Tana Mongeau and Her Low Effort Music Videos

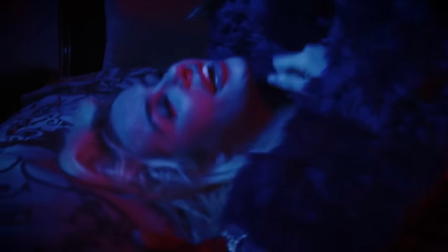(20:18)
If she wants to make out in a dark room in a rented house, that's her prerogative. Who am I to say that's a bad music video? Our last video that we're gonna look at from Canna, Canna, why do I keep giving her the craziest name? Instead of Tana Mojo, I'm gonna call her Canna Tuna. Canna Tuna. The last video that we're gonna watch from Canna is FaceTime, which has a slightly more elegant feel.
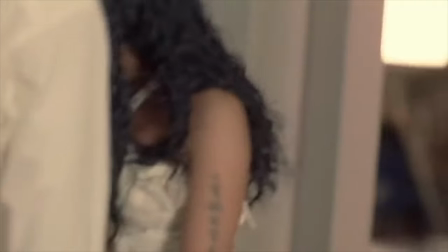(20:38)
This kind of made me think of the music video for Right Through Me from Nicki Minaj, because it sort of aims to show a different side of her brand, where she's a real woman with feelings, she's wearing white, she has a sweater, all of that.
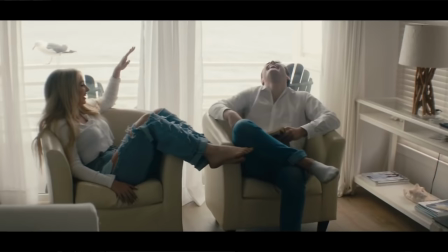(20:49)
The video basically follows the highs and lows of a romantic relationship between Tana and this young man who looks kind of like one of the Dolan twins, but I know is not one of the Dolan twins. They're both wearing their best seventh grade choir outfit.
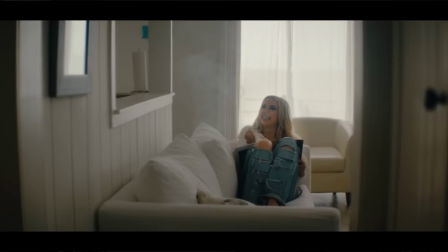(21:03)
It looks like school picture day. It's very J.Crew, because they're in this white setting and they're just like having some chill, classy time, smoking weed and reading magazines. They're like, this is my idea of how classy people do drugs. No Tana, classy people do drugs once a year at the white party in Palm Springs.
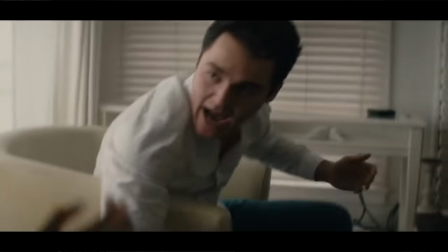(21:19)
An issue I have with this whole song Is that you cannot tell what she's saying? She's not going for a rapping in this. She's going more for like Like I don't know what it is. It's Lana Del Rey got a lobotomy up in here
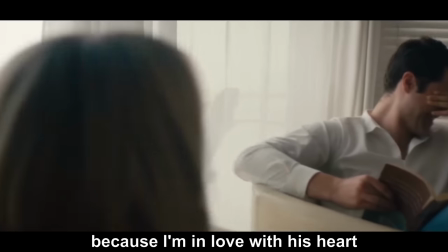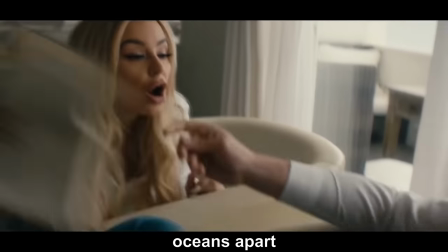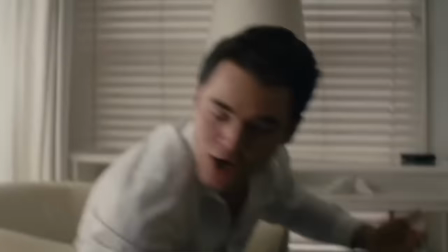(21:44)
Did you just grab my paperback book I got that from the thrift store That's another attempt on them to be like this is when we're mature and adult He's reading a book in the chair We finally get to the chorus and all I'll say about that is that it has a unique sound
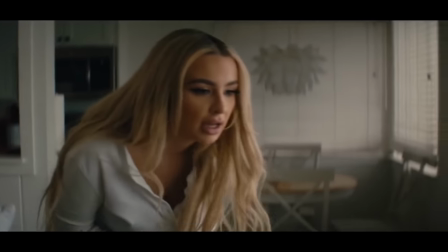(21:57) to it I don't wanna fall asleep on FaceTime It's like you're gone every time my phone die Just a personal note,
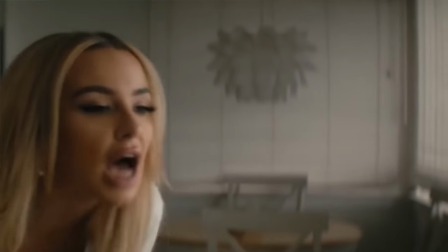(22:06) I would have tried to frame out that Ikea lamp that we see in every New York City apartment This video sucks.
It's so boring because once again, it's just Tana in one location Doing the same thing over and over again.
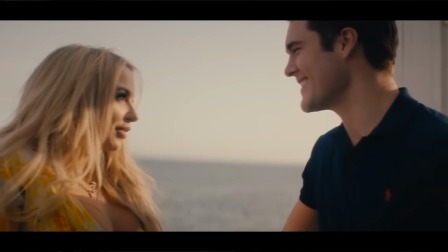(22:17)
In this case, she's having a conversation with her boyfriend in the video And it's either like they're laughing and really trying to sell like their laughter.
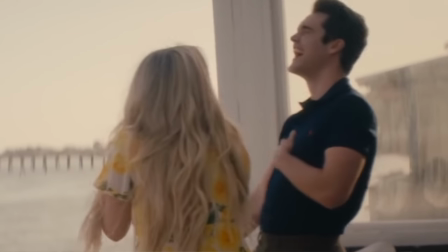(22:25)
There are parts where this guy's like
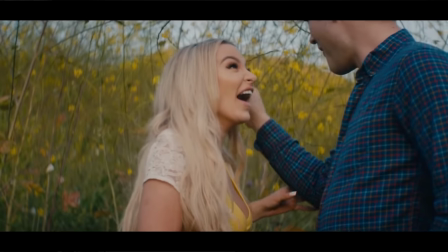(22:28)
And it's like that's not believable Tana's never said anything that funny not even in a field from what I can tell This song is about how Tana doesn't like falling asleep with this guy on FaceTime or like they only talk when they're on the phone But
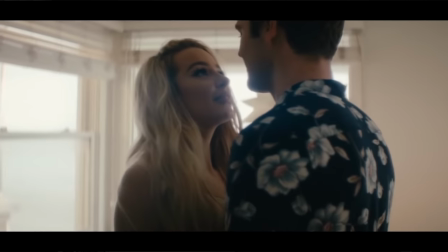(22:40)
that's not what the video seems to be about visually like they're together physically the whole time So I don't know I feel like they're just like assigning a video concept to the song because they're like we can shoot this in a day And it's cheap and easy and she's like great as long as it has a strong look to it and in this case It's like wearing all white very the gap
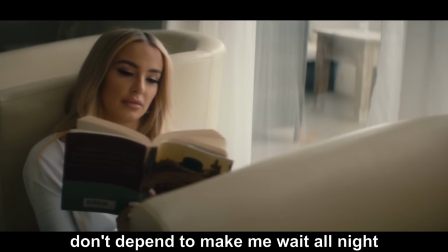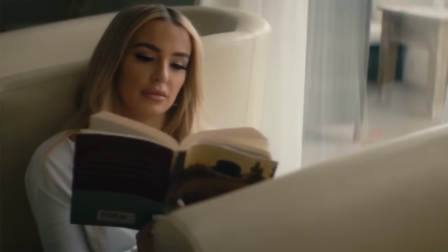(23:07)
Oh, now it's Tana's turn to be reading the book, which I don't think she's doing in a super convincing way Since she's reading the left page and then completely skips the right page to turn it. Maybe she's just skimming through it She just wants to get the chapter name. Seriously, this is the longest song out of all of them that we're looking at It's like three and a half minutes and all they do is sit or argue,
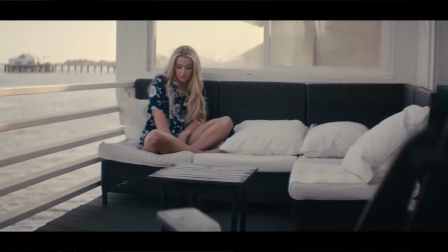(23:25)
but finally they come to some different locations This is clearly a house in Malibu because I can see one of my favorite restaurants on
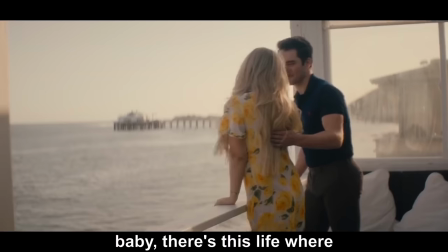(23:31) that pier behind them Maybe there's just light where everything's a phase.
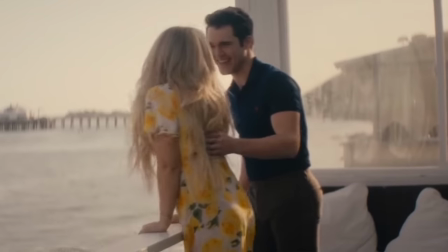(23:37)
Why are they dressed up like they're going to see a play? Do they have tickets to Hamilton after this? Because I've never seen Tana dress this way.
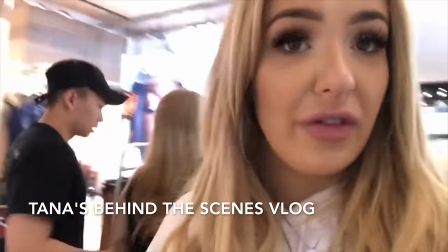(23:43) The vibe that I'm going for is like polar opposite of myself, virgin moment, like that I would never wear.
Wouldn't you want your video to be like really reflective of you and not just some version of you that you never purport to be?
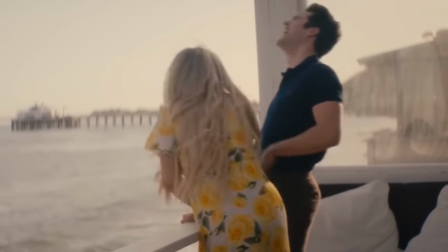(23:54)
Also, if you're going to have your shirt tucked in, I like to see a belt, but maybe this gentleman didn't have a belt. He was too busy preparing for his fake laugh. He goes, oh, he said Merry Christmas, y'all sudden wildflower field